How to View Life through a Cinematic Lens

me, then your camera roll may be full of a bunch of photos and videos of things that you thought were cool or sites that you thought were interesting, and then sometimes you go back at the photo you took and think, wow, that was not the best photo, even though I thought it was cool in the moment. So I thought it would be fun to just make a simple, straightforward video on how you can sharpen your cinematic eye and make your everyday life a little more interesting. Nothing in this video requires a fancy camera or fancy equipment. All these tips are applicable to just using your iPhone camera or just using photos in your camera roll. It's all just about changing the way that you see things. So let's just get into a few of my favorite tips. The first thing that I think is absolutely essential in any photo, video, or shot that you take is the rule of thirds. Now, fair warning, once you learn about the rule of thirds, you really can't unsee it. Now, every single time I take a photo or a video, I mentally picture the rule of thirds.
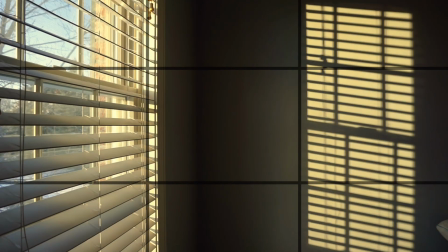(1:18)
Now, imagine that your screen or your iPhone camera is divided into 9 equal squares with 2 horizontal lines and 2 vertical lines,
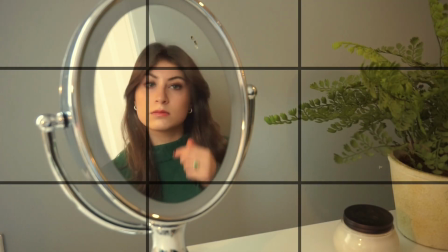(1:27)
almost like a tic-tac-toe grid. The goal of this composition rule is to not always place your subject directly in the middle of the frame, but to place them on one of those lines.
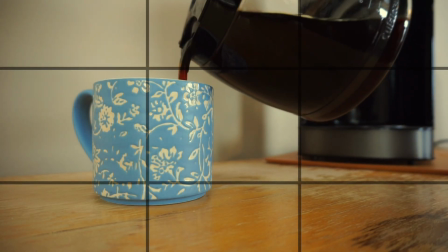(1:37)
This will immediately make your photo a lot more interesting and a lot more intentional.
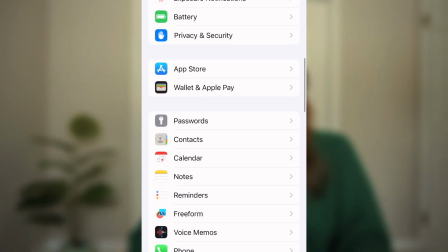(1:41)
There is actually a way you can go into your settings and apply the rule of third grid right into your camera.
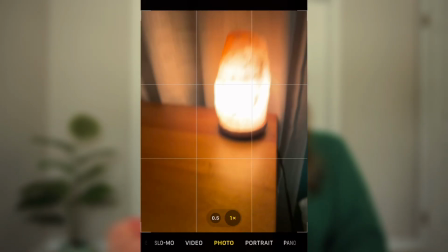(1:47)
It makes things so much easier, so that way you don't always have to visualize it and it's just right there on your camera. I actually wanted to go through my camera roll and just look at photos and videos that I've taken that follow the rule of thirds and then also don't follow the rule of thirds. So for example, I have 2 photos here of the exact location taken at the exact same time.
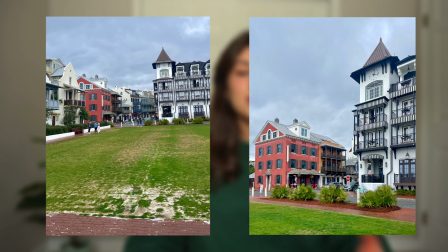(2:07)
The photo on the left is not necessarily a bad photo, it's just that your eye doesn't exactly know where to follow or where to look. Whereas the photo on the right that's following the rule of thirds, it's a lot more intentional, and you can see the 2 subjects of the buildings are on those lines and just makes the photo a lot more dynamic. And let's say you're taking a photo and the rule of thirds just slips your mind.
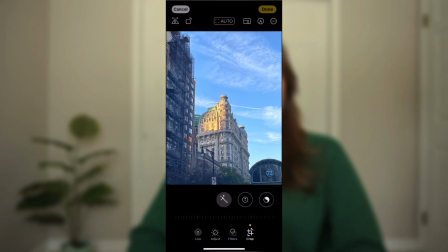(2:30)
That's totally okay, because you can go back in and crop and adjust your photo to fit those grid lines.
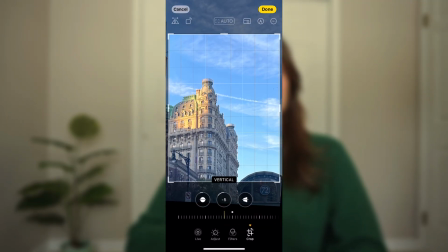(2:36)
Sometimes I'll also go back in and adjust the horizontal and vertical angles of the photo just to also make that more intentional.
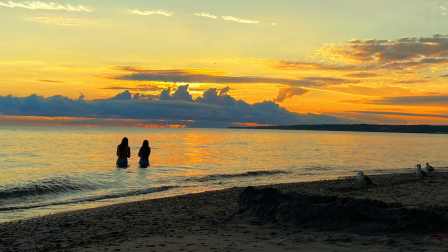(2:43)
I have a bunch of photos now in my camera roll that follow the rule of thirds, and like I said, once you see it, you really can't unsee it. Okay, so now you have your shot, you have your photo, you have your video, but it might not be painted in the light that you envision.
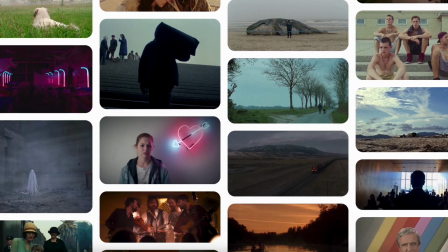(2:57)
When you look at a clip from a movie or a cinematic shot, it's not always about the composition, it's about the mood, and a lot of that comes from color grading. Color grading is basically just adjusting the brightness, the colors, the contrast, and tones of an image to match the vibe or the mood that you want to paint. As you can see, color grading can completely change the way your shot looks.
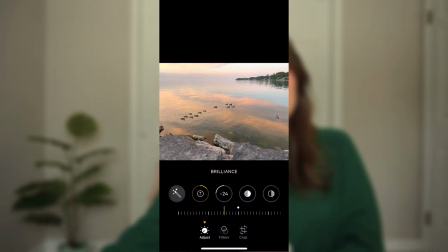(3:19)
You can do this really easily directly on the photo in your camera roll. There's a bunch of settings at the bottom if you just want a quick fix. I'm definitely not an expert at color grading, but sometimes I'll see a photo or a movie and think, wow, I really love the color grading on that and I love the filters on that, but I don't exactly know how to capture that. So if you want to take that step further, something that I've been doing a lot recently that I actually found on Trend Tutorials right here on YouTube, he has a whole video about this. It's using color match and comparison view on, let's say, an editing software. You can take any still image from a movie that you like or even a photo that you like.
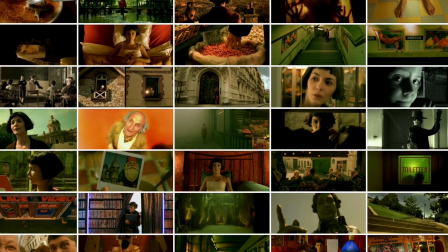(3:57)
I'll use filmgrab.com, or even scrolling on Pinterest sometimes to look for inspo is really helpful.
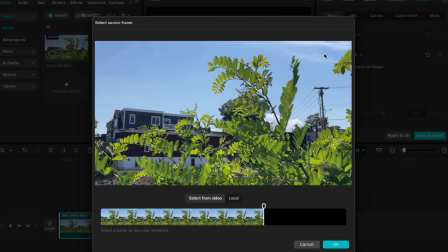(4:03)
You can actually load your reference shot directly next to the footage that you want to apply the color match to.
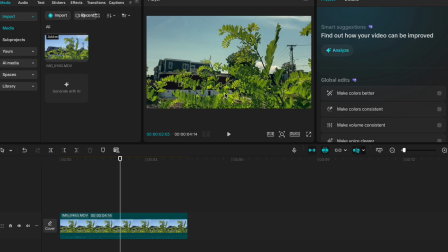(4:10)
This will take the color grading in the movie reference image you want to use and apply it to your own footage, which I think is really cool. And this makes it a lot easier, especially if you don't know all the logistics and exact ways to color grade a photo. You can just take a still image from a movie you like and apply that filter to your own photos.